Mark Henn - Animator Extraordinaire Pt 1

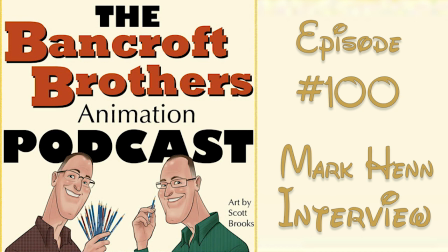(7:52)
And so within a year, long story short, within a year of starting at the studio, I had gotten my promotion and was, as you said, I was an animator, promoted to animator, yeah.
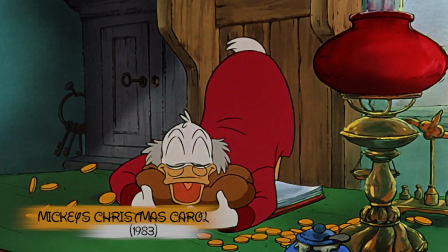(8:03)
Hen's first project as a full animator was animating some mouse on Mickey's Christmas Carol.
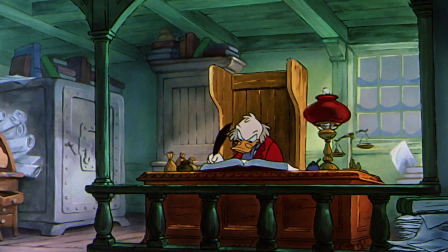(8:08)
That, there was a project that was floating around the studio called Musicana,
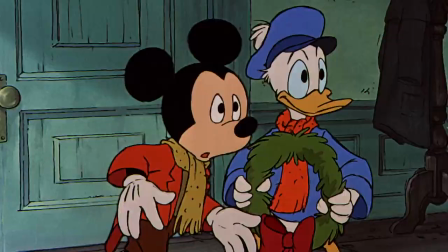(8:14)
which was kind of a Fantasia-type project. and so there were a lot of different like fantasia
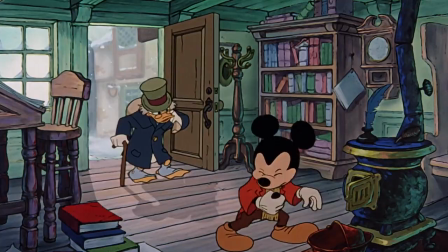(8:20)
a lot of different little stories that were going to be set to music one of them was mickey and the nightingale which was
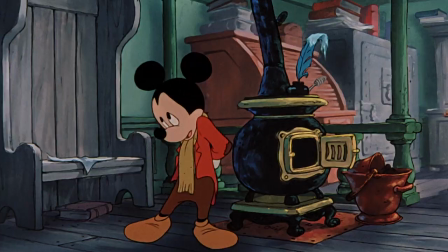(8:27)
you know set against a chinese uh asian background
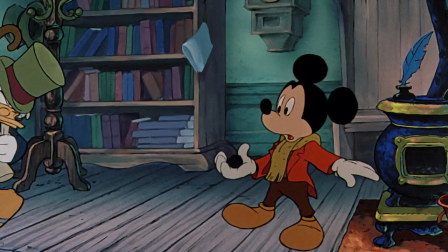(8:32)
but it was yeah it was mickey in the starring role uh a retelling of that uh
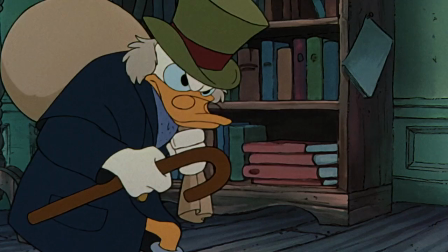(8:38)
that story of the emperor and the nightingale so music can unfortunately
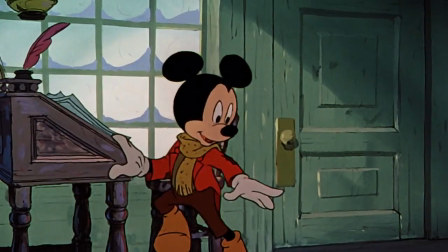(8:43)
came and and didn't go anywhere but i love the idea so i just kind of took
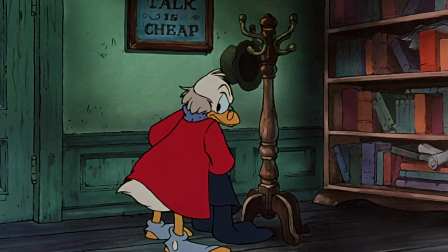(8:48)
my inspiration from that to develop and do a little test of mickey uh
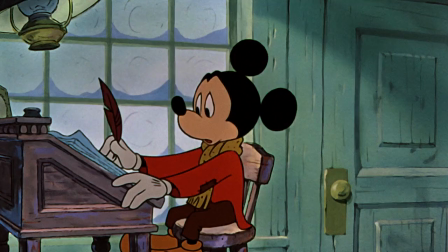(8:53)
with that in mind and bernie mattinson who in the meantime had approached the studio
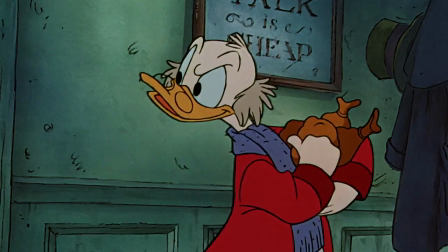(8:59)
there was mickey's christmas carol started as a children's album you know
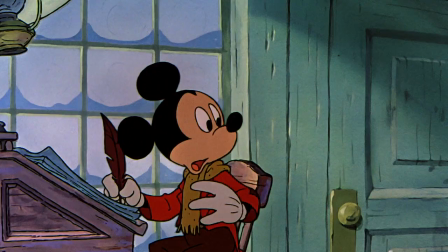(9:04)
record remember those and uh you know they call them vinyls vinyls yeah they're
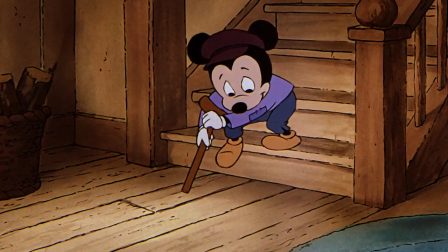(9:09)
vinyl now. But anyway, it was a children's album of Mickey's retelling of the famous Dickens' Christmas Carol.
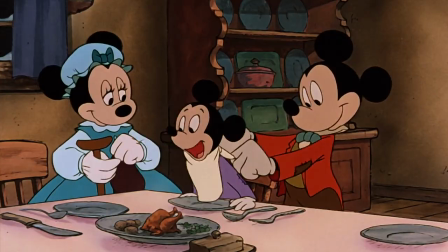(9:17)
And so Bernie had, unbeknownst to me, had approached the studio about developing that as a project and they said yes.
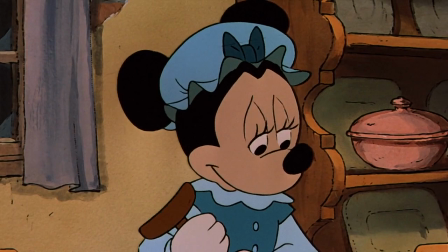(9:24)
And then the next thing I know, Bernie had asked me and had seen my test.
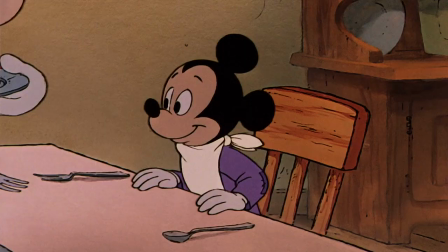(9:29)
I had gotten the promotion, but they were looking for somebody to, I guess, fill the void of being a Mickey animator.
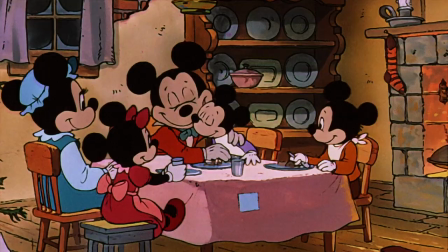(9:39)
you like the lead? I was one of the lead animators for that show, yeah.
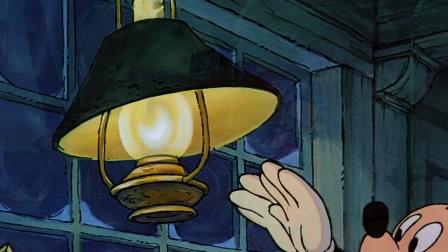(9:45)
I mean, you went from like a trainee to the lead on the show, it sounds like. Yeah.
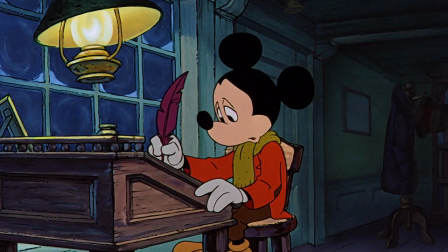(9:50)
Grayson Ponty writes in his blog, Hen animates a Mickey that is very humble, innocent, and unselfish using subtle movements,
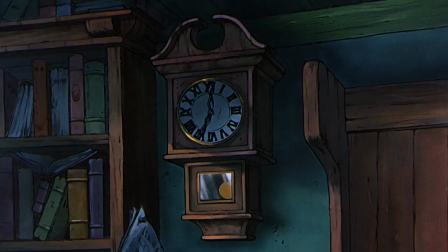(9:57)
reserved but meaningful expressions, and true warmth to make the audience feel sympathetic for him.
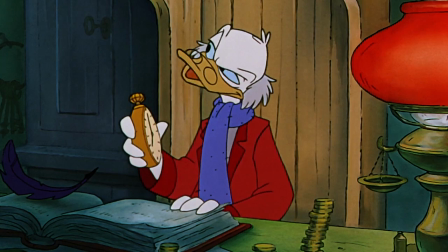(10:02)
It's all very subtle, and every movement and gesture communicates character and has meaning.
Hmm, two minutes fast.
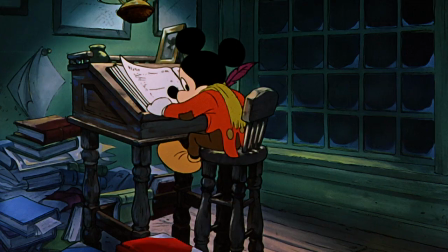(10:14) Well, never mind those two minutes. You may go now. Ha! Oh, thank you, sir!
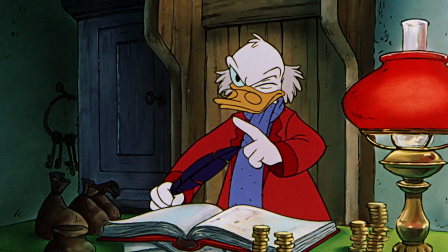(10:19) You're so kind! Never mind the mushy stuff, just go. But be here all the earlier the next day.
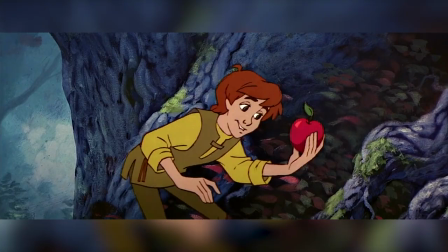(10:26) I will, I will, sir! And a bah humbug! I mean, a Merry Christmas to you, sir!
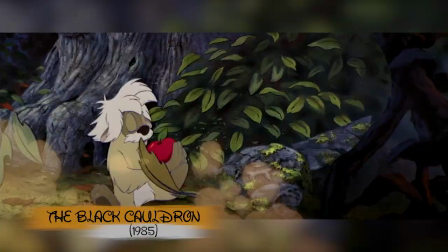(10:35)
After a short stint on the Black Cauldron, for which he animated the scenes with Gertie in his first appearance in the film,
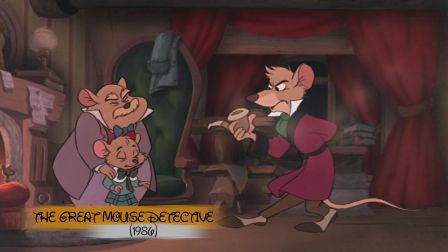(10:40)
Hen was cast as the lead in what our script supervisor would call the greatest Disney animated film,
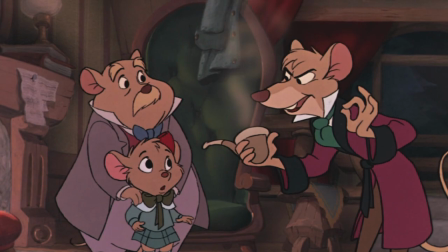(10:46)
The Great Mouse Detective. And I think he's right.
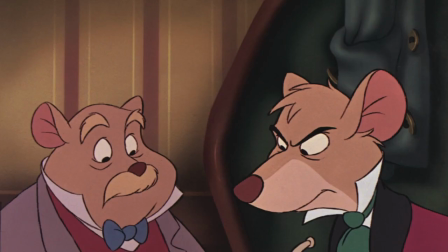(10:49)
He animated three separate characters, the socially inept genius Basil of Baker Street, the kind and skittish Dr. Dawson, and the sweet Olivia.
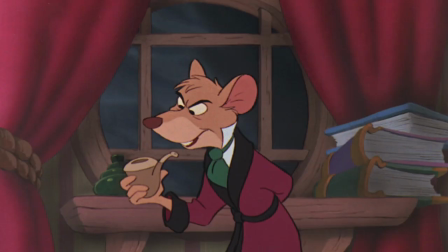(10:58)
Grayson Ponty writes, Mark's work on Basil is a more refined version of the sincere, character-driven animation he did with Mickey three years earlier.
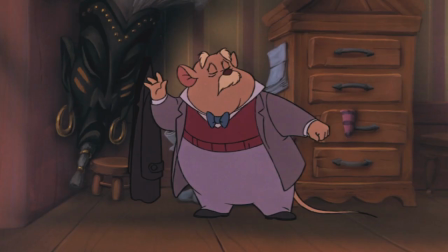(11:06)
For inspiration, he extensively observed and sketched the actors of Basil and Dawson,
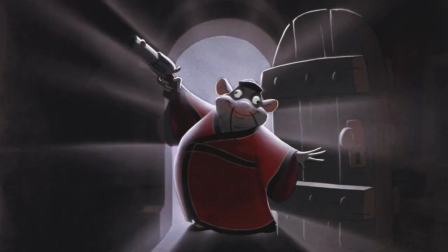(11:11)
recording their lines, and a lot of the poses and attitudes from the recording session make it back in the final film.
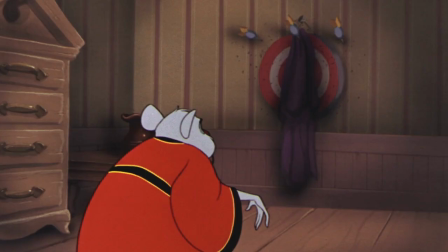(11:16)
In great contrast, Basil is confident and courageous, while Dawson is cautious and laid back in nature.
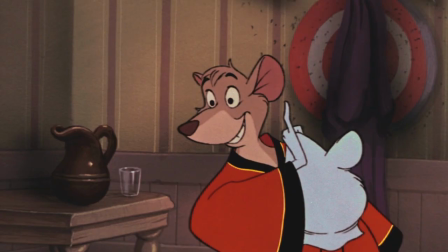(11:22)
I love how the character relationship and personalities of the character are so extensively defined by Mark.
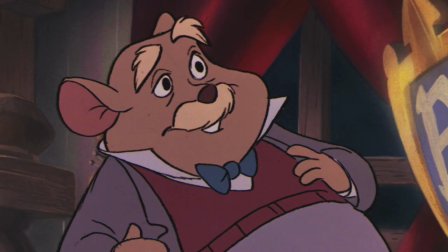(11:27)
They're completely believable, and their gestures really give us a glimpse into what they're feeling, but in a subtle, natural way.
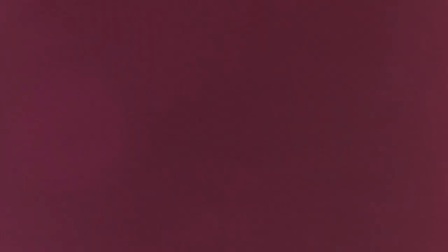(11:33) Mr. Basil, I need your help! All in good time. But you don't understand.
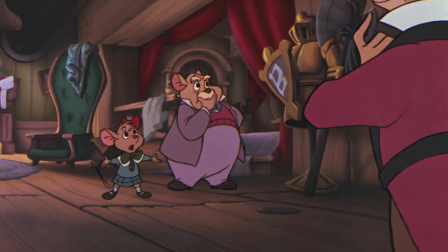(11:40) I'm in terrible time. If you'll excuse me.
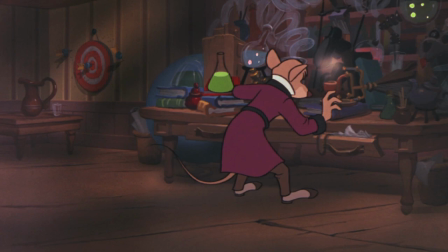(11:46) Now, now, now, now. See here. This young lady is in need of assistance.
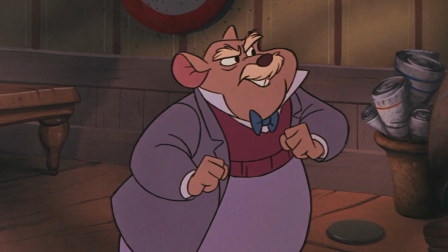(11:52) I think you ought to listen. Hold this, please, Doctor. Of course. Good. Wait just a moment.
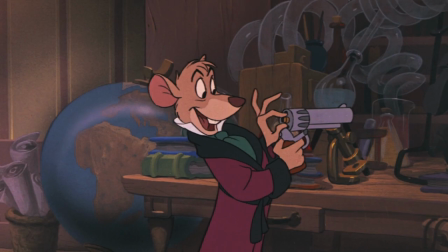(12:00) How did you know I was a doctor?